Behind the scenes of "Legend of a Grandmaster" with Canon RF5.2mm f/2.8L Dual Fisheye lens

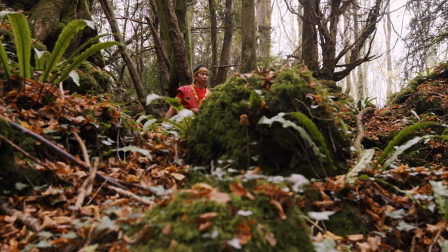9s
Using VR as a medium can bring your viewer into a particular story.
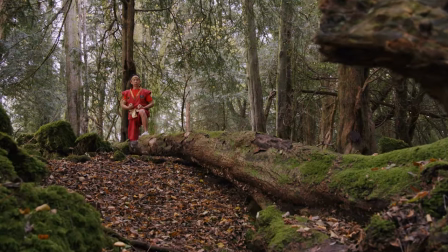14s
It sort of gives you this incredible opportunity to either bring your audience into a space
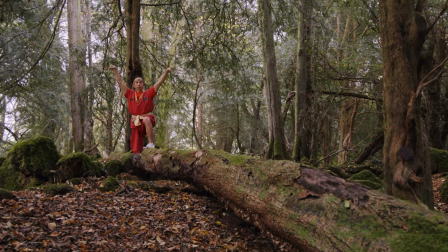19s
that they wouldn't normally be or to bring a character into the audience's world. I always say that VR filmmaking isn't storytelling, it's story living. I'm Mary Matheson, I'm a VR director,
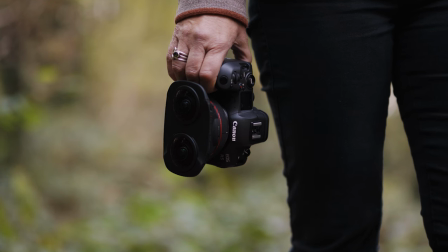32s
and today we're shooting with the Canon EOS R5 paired with the RF 5.2mm F2.8L dual fisheye lens.
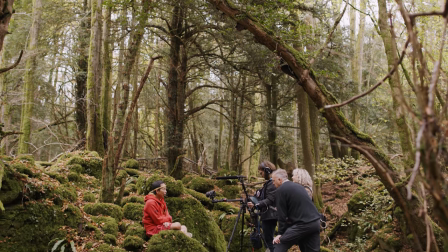43s
When we're looking for a story to tell in VR,
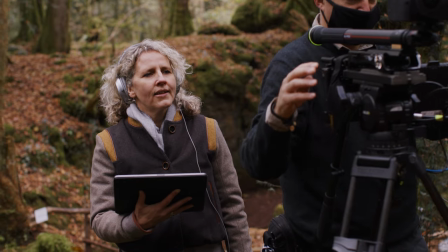46s
we're really looking for something where we're going to be able to use the space and this incredible frame that we're going to have.
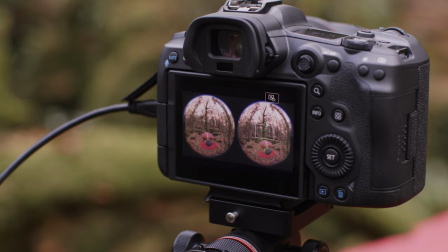55s
Grandmaster Sken has an incredible story. His father was killed when he was a young boy and he ended up being mentored by this Buddhist monk.
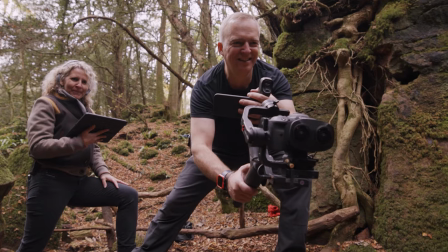64s
And he grew up in this temple with a Buddhist monk and ended up using Mai Tai fighting as a way to survive economically,
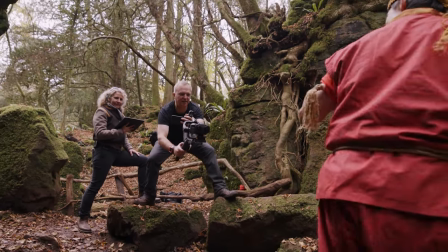74s
but also to pay for his own education.
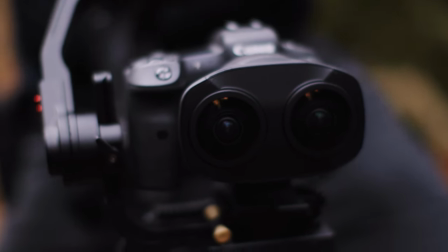76s
He went to university and now he's sort of worked his way up to become this grandmaster.
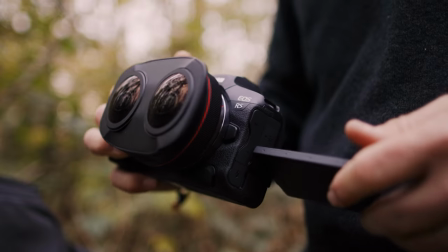85s
I knew that this would be really brilliant in VR because I knew that we could use the
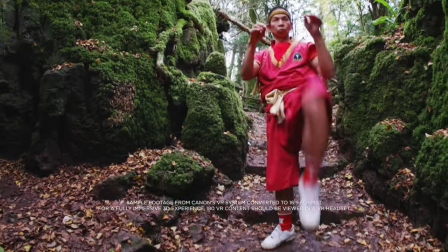91s
full frame that we'd have with 180 to sort of show off the kicks that he can do,
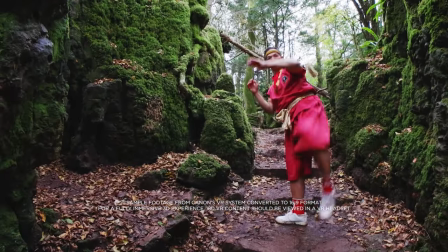97s
the punches, I mean, they sort of fly through the air.
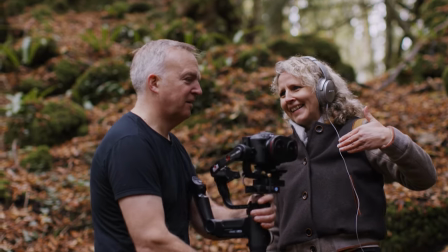102s
I work really closely with Richard, who's my DOP, on most of my projects.
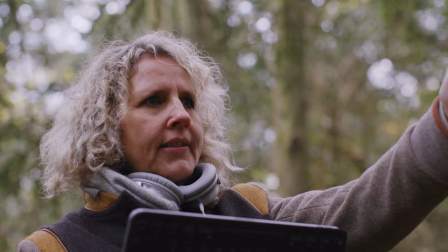107s
What we usually do is I come up with a crazy idea and then he tries to help me work it out. Hi, I'm Richard Stegman and I'm a DOP in the VR sphere.
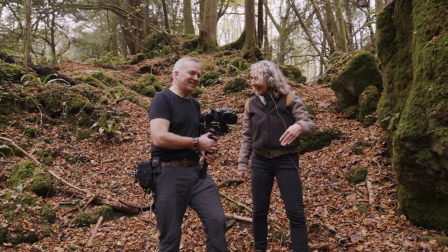119s
Mary and I have worked on a number of projects together in some amazing places, telling amazing stories.
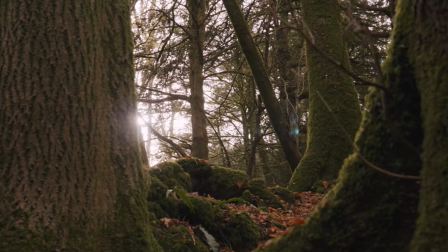126s
We've chosen three different locations to tell MasterScan's story. The first one was this forest,
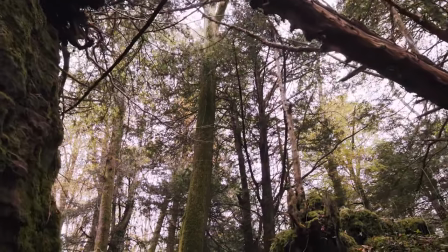132s
which we knew was going to give us incredible colour and also incredible detail with the green moss
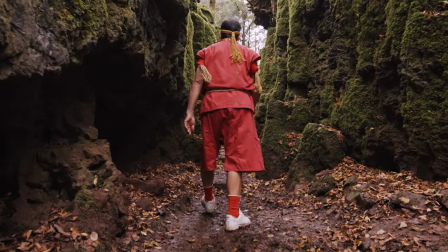140s
and the leaves. but then we also chose the gym because we wanted to use the
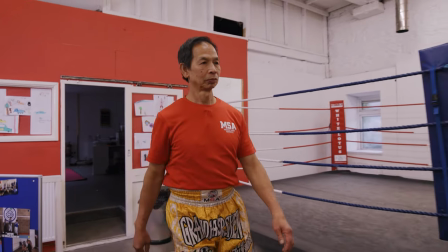144s
180 degree VR to get really up close and personal with the fighters as they
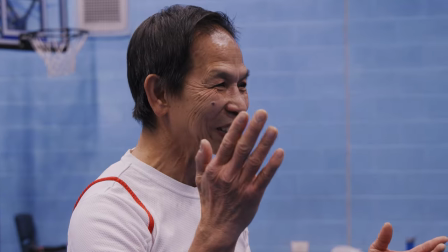149s
were fighting. So the third location was this incredible gymnasium where he was teaching young people how to do Mai Tai. Working in 180 provides us with a lot more of ease in terms
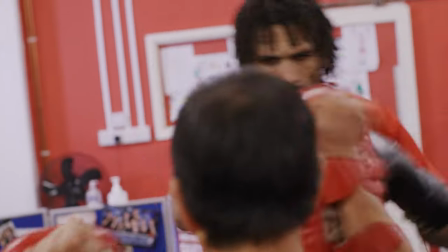163s
of grip capabilities because we have half the sphere to hide away in.
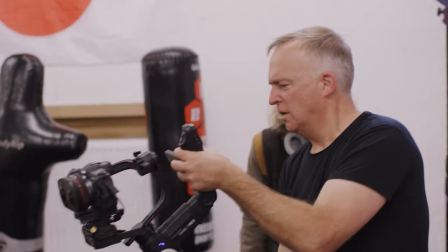169s
With 360, for example, we often have to, as directors or DOPs, we have to hide from the setting completely.
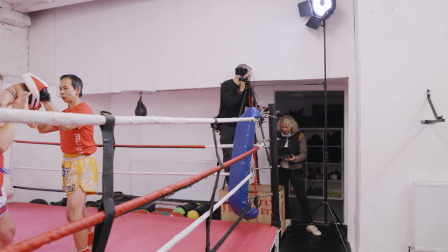177s
The thing that excites me most about 180 VR is the fact that we can film observational documentary in a much more natural way.
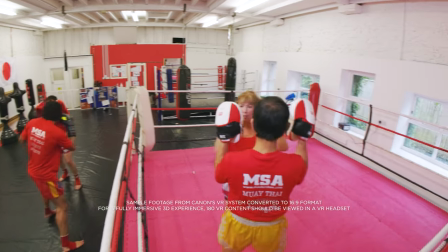188s
Shooting a stereoscopic image gives the viewer a far more immersive experience because it's natural.
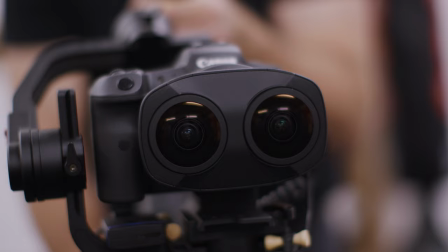194s
We all have two eyes, we all see things with depth, and providing that information to the viewer enhances the experience.
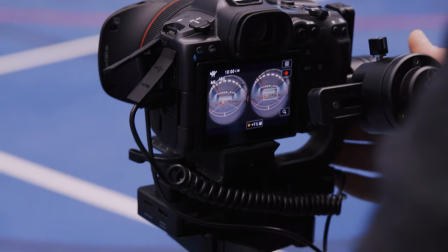203s
Traditionally, shooting stereoscopic VR material can be quite complex,
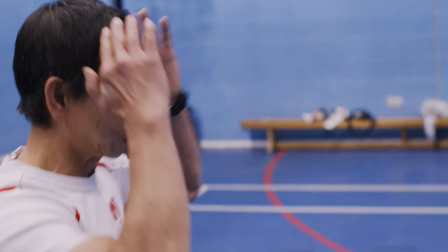208s
and we also have issues with coming very close to the camera.
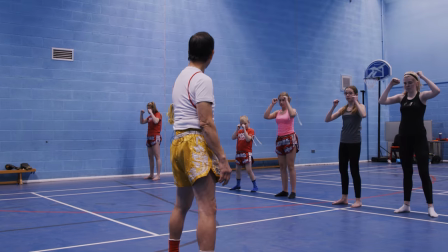213s
Now, with the dual lens from Canon, we're able to come as close as 20 centimetres to the camera. You can literally see the three dimensions of very close-up objects.
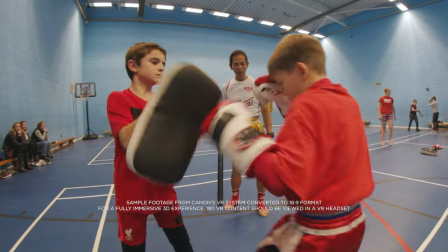224s
So for me, that's what sort of gives your audience the sense of feeling that they're right in that scene. The dual fisheye lens from Canon provides us with an opportunity to get in a very compact form
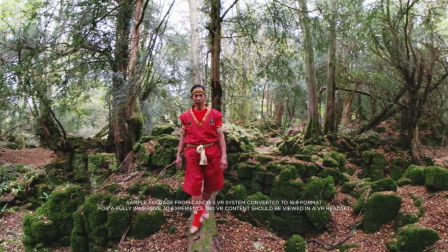235s
factor the ability to capture stereo imagery onto a single sensor,
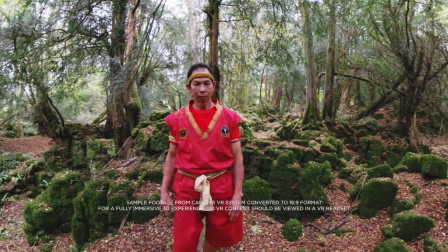241s
giving us one file that's perfectly in sync,
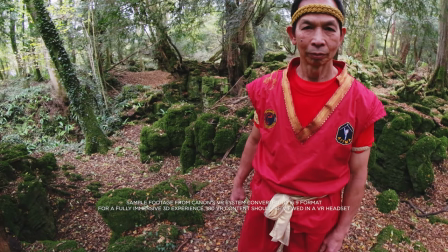245s
which is amazing when one's working with stereo information because if there's any kind of sync issues between those two shots,
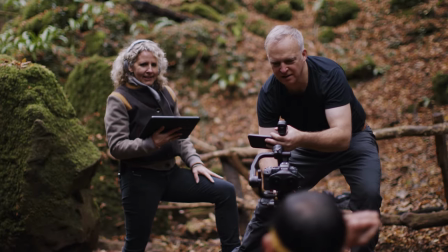253s
you have a lot of trouble further down the line in post-production.